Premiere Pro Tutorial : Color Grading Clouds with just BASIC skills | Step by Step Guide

What's up guys, AZ here, and in this video tutorial I'll be showing you how you can color grade regular clouds and make it look very dramatic thunder clouds as if a huge storm is about to hit. Now, color grading can be one of the most impactful tweaks you can make to your video after it's been shot. It has the potential to alleviate a good image to great and a great image to outstanding. And in this video I'll be showing you how you can achieve this with just basic skills. So let's jump in.
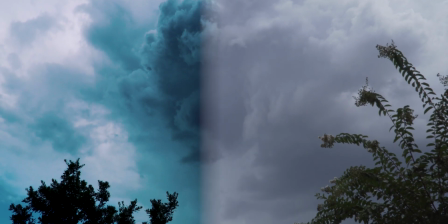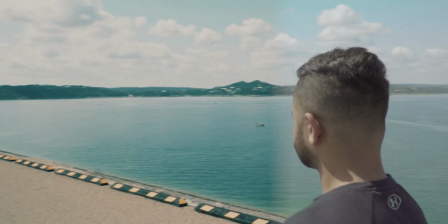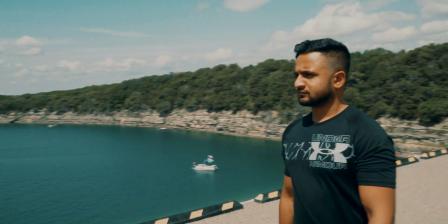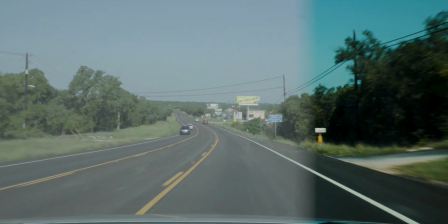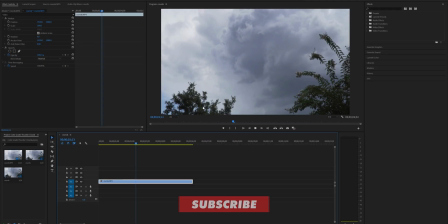[0:47]
So here we are in Premiere Pro, and as you can see I have a clip of some clouds onto my timeline.
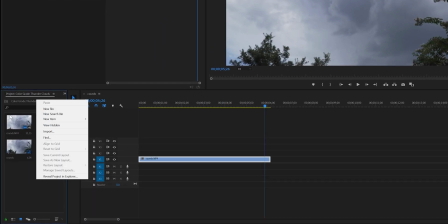[0:53]
And the first thing we're going to do is right click on our project media bin here, go to new item and create adjustment layer.
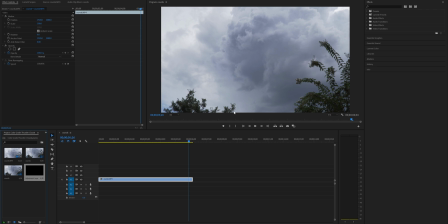[1:00]
The settings should be default to your video, so just press OK. And I'm going to go ahead and drag the adjustment layer on top of my video clip. All the color grading we do will be on the adjustment layer, so that if you need to use it on other clips,
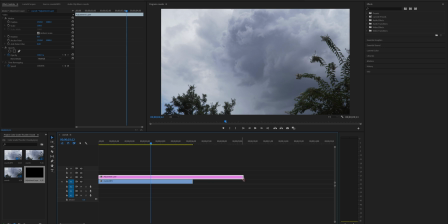[1:16]
you can simply just drag it on top of the clips or just increase the size. So make sure your adjustment layer is selected. And let's open up Lumetri color panel.
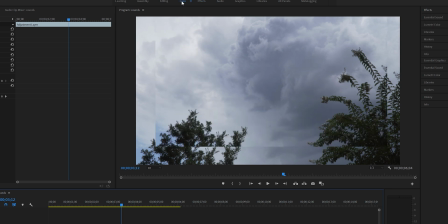[1:27]
You can click on the color button up at the top and you will see the panel, the Lumetri color panel on the right.
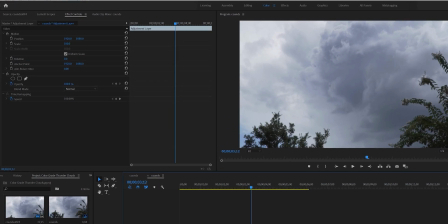[1:34]
Or if you don't see it, you can go to window and click Lumetri color.
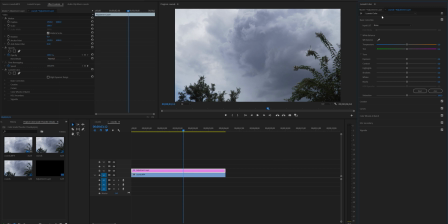[1:41]
Okay, and now we can start color correcting our image. So go to your Lumetri color panel, and under the basic correction, the first thing I'm going to do is lower the exposure to get some details. If your image is too dark, you would want to increase your exposure. If it's too bright, then you would want to decrease your exposure.
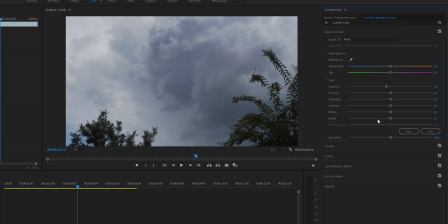[2:01]
I will go ahead and set it to 0.4. And as for contrast, I will bump it up and get as much details as possible and make the darker areas more darker. I think 75 for me sounds good.
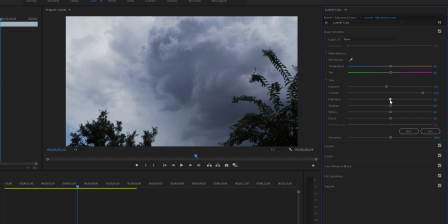[2:21]
Okay, highlights are usually defined as the bright area in your picture.
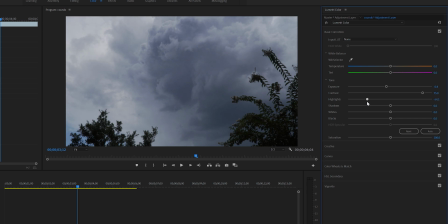[2:26]
So for me, I will decrease it to pop some of the clouds here on the left side and get those details. Again, you don't want to go too low or too high. So I think negative 18 sounds good. Shadows, you already know what those are. Again, decreasing it will get even more details.
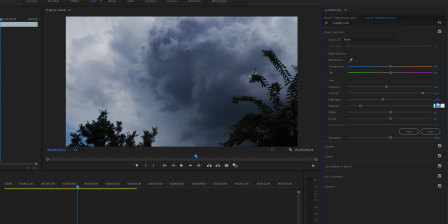[2:45]
So I'll get down to at least negative 70. This looks much better.
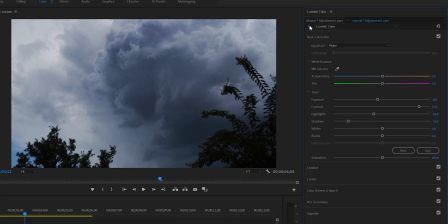[2:56]
If you click this toggle bypass on and off button, you can compare before and after, and as you can see, we have come a long way.
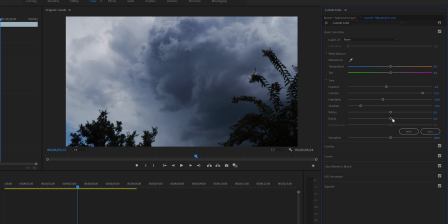[3:07]
As for whites and blacks, it's pretty self-explanatory. It controls the white and black color in your image. As for whites and blacks, it's pretty self-explanatory. It controls the white and black colors in your image.
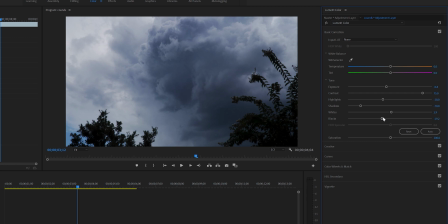[3:23]
And if you're color grading clouds, most of your image will consist of whites, so messing around with blacks won't make a huge difference. However, if you increase your whites, overall it will make your image pop out. But you don't want to go too crazy because you start to lose details. So I will just set it at about 20.
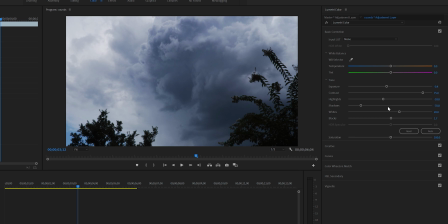[3:43]
Again, you don't want to increase your whites all the way because you will start losing details on your bright side of the image. So I will just set it to about 20%, like I mentioned. You can go a little bit higher, even 30 looks good. So let's just go at 30.
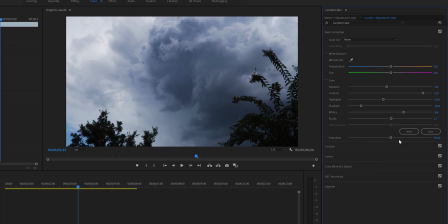[4:00]
Okay, as for saturation, if you are using a flat picture profile, for example, I'm using S-Log2, the saturation is a little bit lower.